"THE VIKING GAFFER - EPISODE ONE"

There is no picture before the slip. Hello, my name is Zach Johansson. I am the Viking Gaffer. Today's lesson is, why light? There are some important reasons for having lights and a knowledge of lighting technique, whether you're shooting still photos or moving pictures. That's pretty obvious. As Harry C. Box says, a film without light is radio. Light gives the image visibility. Flood is seen with frontal light and you now see someone is there and what they look like. Some reasons are not so obvious. If you want to see depth in the picture, position a light to make a shadow.
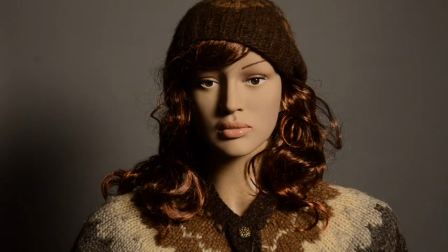(1:07)
Shadow creates the third dimension. The third dimension is depth.
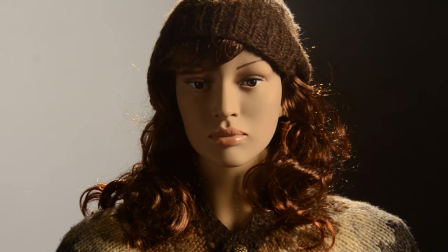(1:12)
Putting a lit surface against dark and a dark surface against light also gives depth to the image.
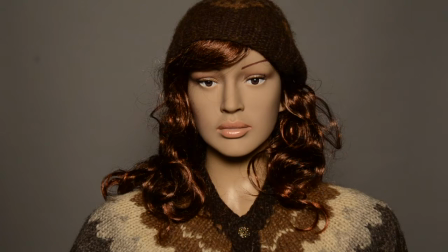(1:19)
The placement of a light can create separation, and this too is depth.
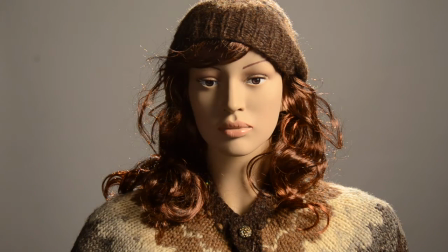(1:25)
How much you can see in the shadows helps give objects good texture or smoothness and helps visibility, depth, and the next point, mood. Lighting helps create the mood.
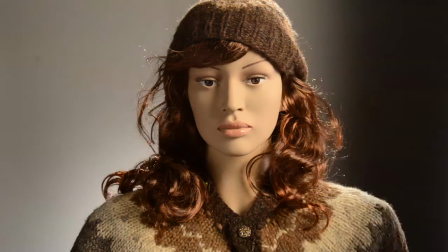(1:36)
You want the audience to feel happy like in a comedy, energetic like in an action, or even fearful like in a horror. You should know how to control light by putting it where you want to have visibility and cutting off what you don't want seen.
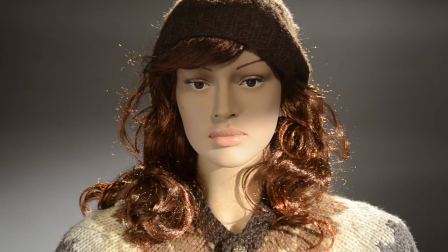(1:52)
Commercials are meant to focus on the object of the commercial, a car, shoes, or a phone as an example.
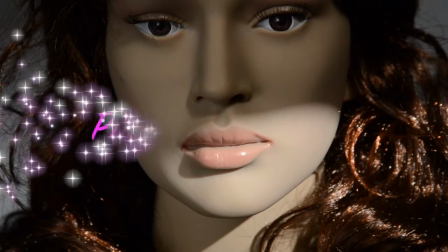(1:59)
Use light to focus your audience's attention to where you want them to look.
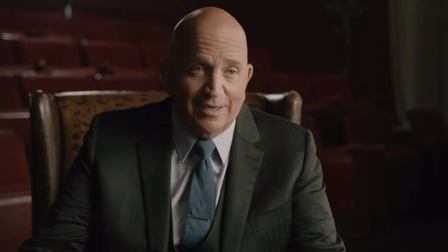(2:04)
If it's an interview-driven documentary or a corporate video, you want the audience to connect with the people or products.
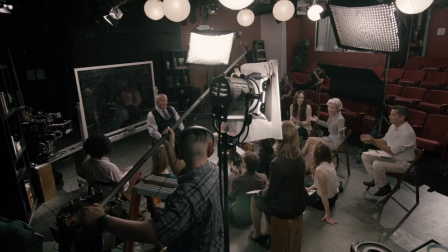(2:11)
Knowledge of lighting techniques and different types of lighting equipment help achieve this with certainty and quality. Well, I could keep talking, but that's my answer to the question, why light? I hope this has answered the question for you. Good light and good luck. Until next time, remember, there is no picture before it is lit.